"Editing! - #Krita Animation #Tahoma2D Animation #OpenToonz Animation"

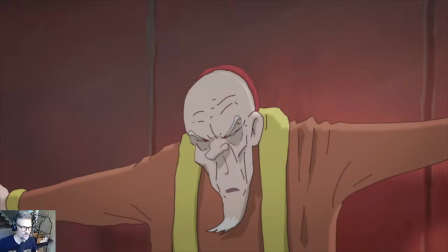(4:13)
More software seems to support overlay mode, but for most people's, and I'm not going to explain what the modes do. It's a combination of, I think, maybe burn and multiply. I can't remember, but it might be burn and screen.
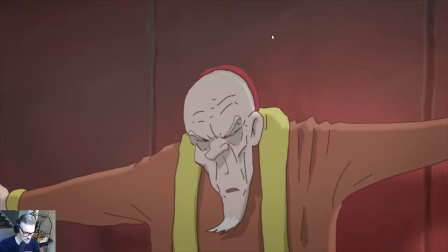(4:29)
But the bottom line is that it kicks up saturation a little bit and then helps you add contrast in a way that kind of tends to make things pop a little bit if you don't overdo it.
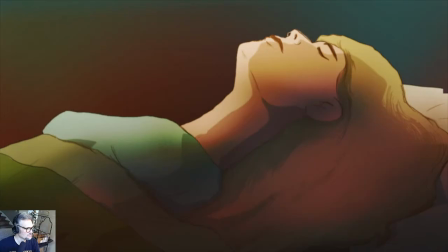(4:44)
So anyway, but yeah, this shot of the queen is completely redone to just convey the
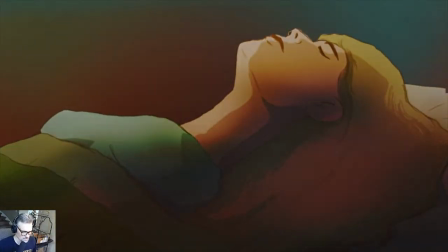(4:54)
was stricken by a mysterious illness. You know, you see the lights are going down.
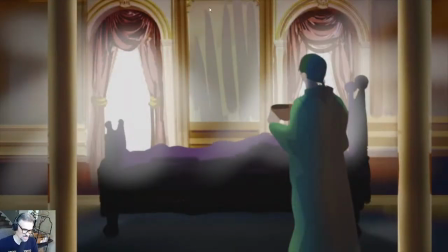(5:00)
I actually, this shot likewise totally punched up. I mean, I added these dark shadows in the foreground, more vignetting, more dramatic lighting, yada, yada, yada.
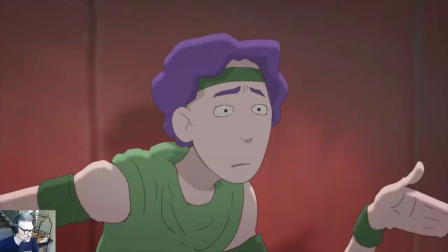(5:11)
So there's going to be a lot of that going on. You can be sure. So anyway, jumping ahead here on the timeline.
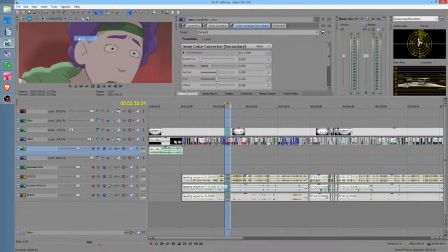(5:23)
And we want this to be, unfortunately, I have to put this in auto mode so that
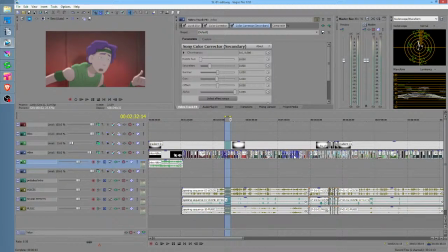(5:32)
we can see the entire frame. So I sort of have to strike a happy balance here between having a large enough preview and being able to see all my video tracks.
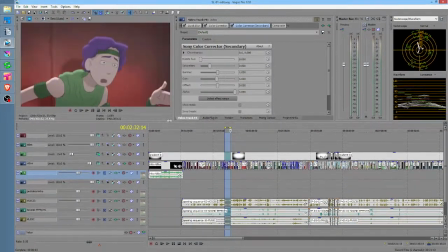(5:45)
So ideally, I guess I probably want to be about there. So again, if you would have to go back and look at the webisodes, but in the webisodes, this sequence through here,
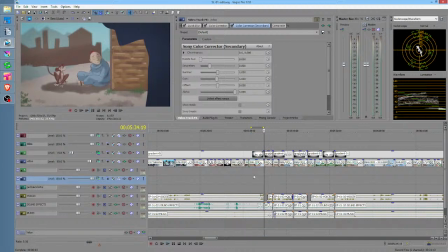(6:00)
Melchizedek, let me see what he does here. He says, "Oh, hey, Melchizedek." Okay, so Melchizedek says, "Oh, hey, Luca."
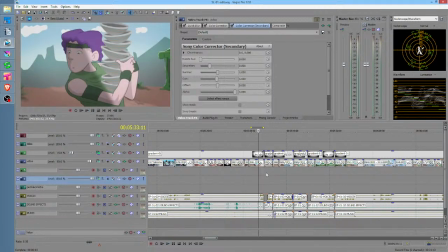(6:06)
Okay, in the webisode, he says, "Hey, Luca, how's it going?" And Luca says back to him, "How's it going?" So that's the kind of thing that I'm talking about, where it's like, you really don't need to hear him ask how it's going, right?
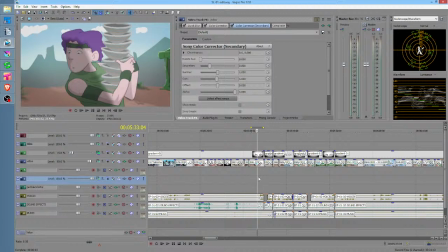(6:22)
So little things like that can be chopped out, and then, so this whole little sequence here just flows much better.
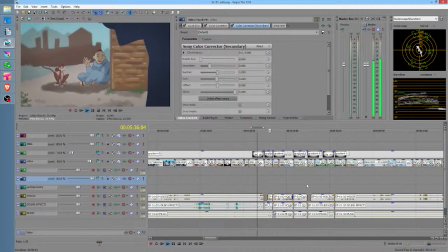(6:28) "Oh, hey, Luca." "Oh, hey, Melchizedek." Who's your friend? "I don't know.
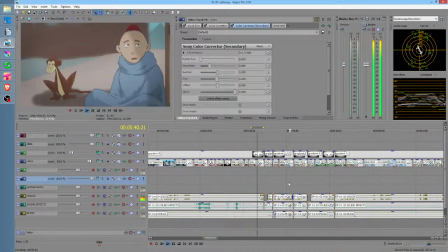(6:32) He's just been sort of following me around." Alms for the blind.
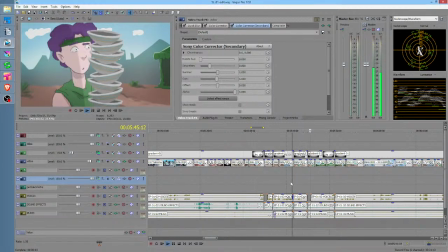(6:37) Huh?
Yeah, and right there, I went ahead and chopped Melchizedek so that,
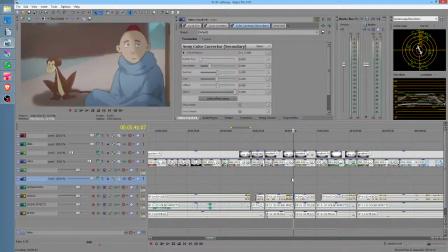(6:43)
in fact, previously he says, "Well, you're just a popular guy, eh, Luca?" So there's just stupid stuff like that. That it's not like it's bad or anything, but what you want to do is you want to
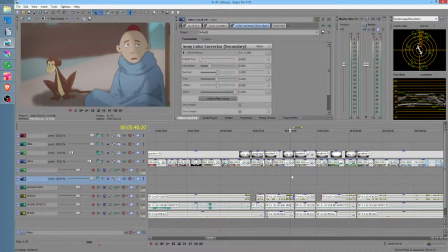(6:57)
boldly cut it out and see what happens. And I will tell you that 9 times out of 10, it flows better. So there's an edit we're about to get here in just a second with the old man that's begging for money.
Following me around. Alms for the blind.
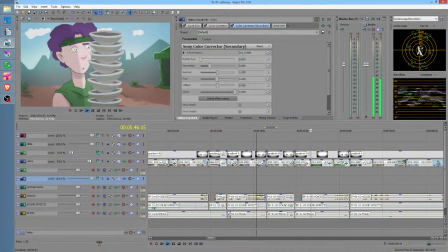(7:13)
That'll demonstrate some techniques related to how editing can make something flow better too.
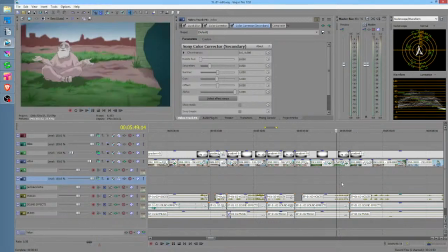(7:21) To help?
You know, so previously he said, "Is there no one to help a poor blind man?" I think. I don't even remember actually.
No one to help?
So let me start here, and we're going to see what we want to do with this.
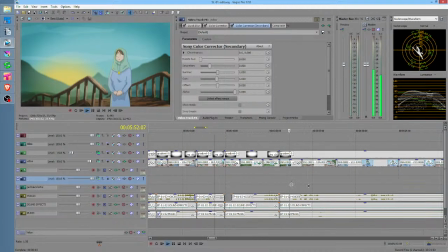(7:37) Is there no one to help? Alms for a poor blind man.
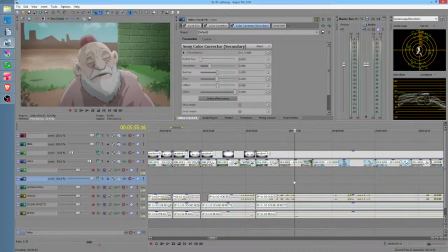(7:43)
Okay, so when I actually redid this shot not all that long ago, I added him smiling at the end because I thought it might be fun to sort of hint that maybe not the blind guy's a scammer. The truth of the matter is that was not the original intent in the script. He's just a blind guy.
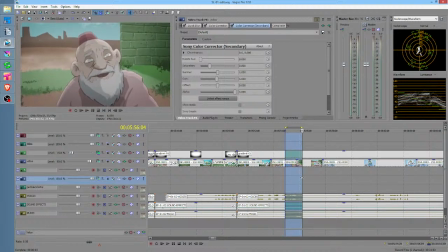(8:02)
And so I want to take this out. So here's how we're going to do it. The good news is if we click in a blank frame and hit the S key, it's going to split all the tracks. So that makes it pretty easy to do major editing.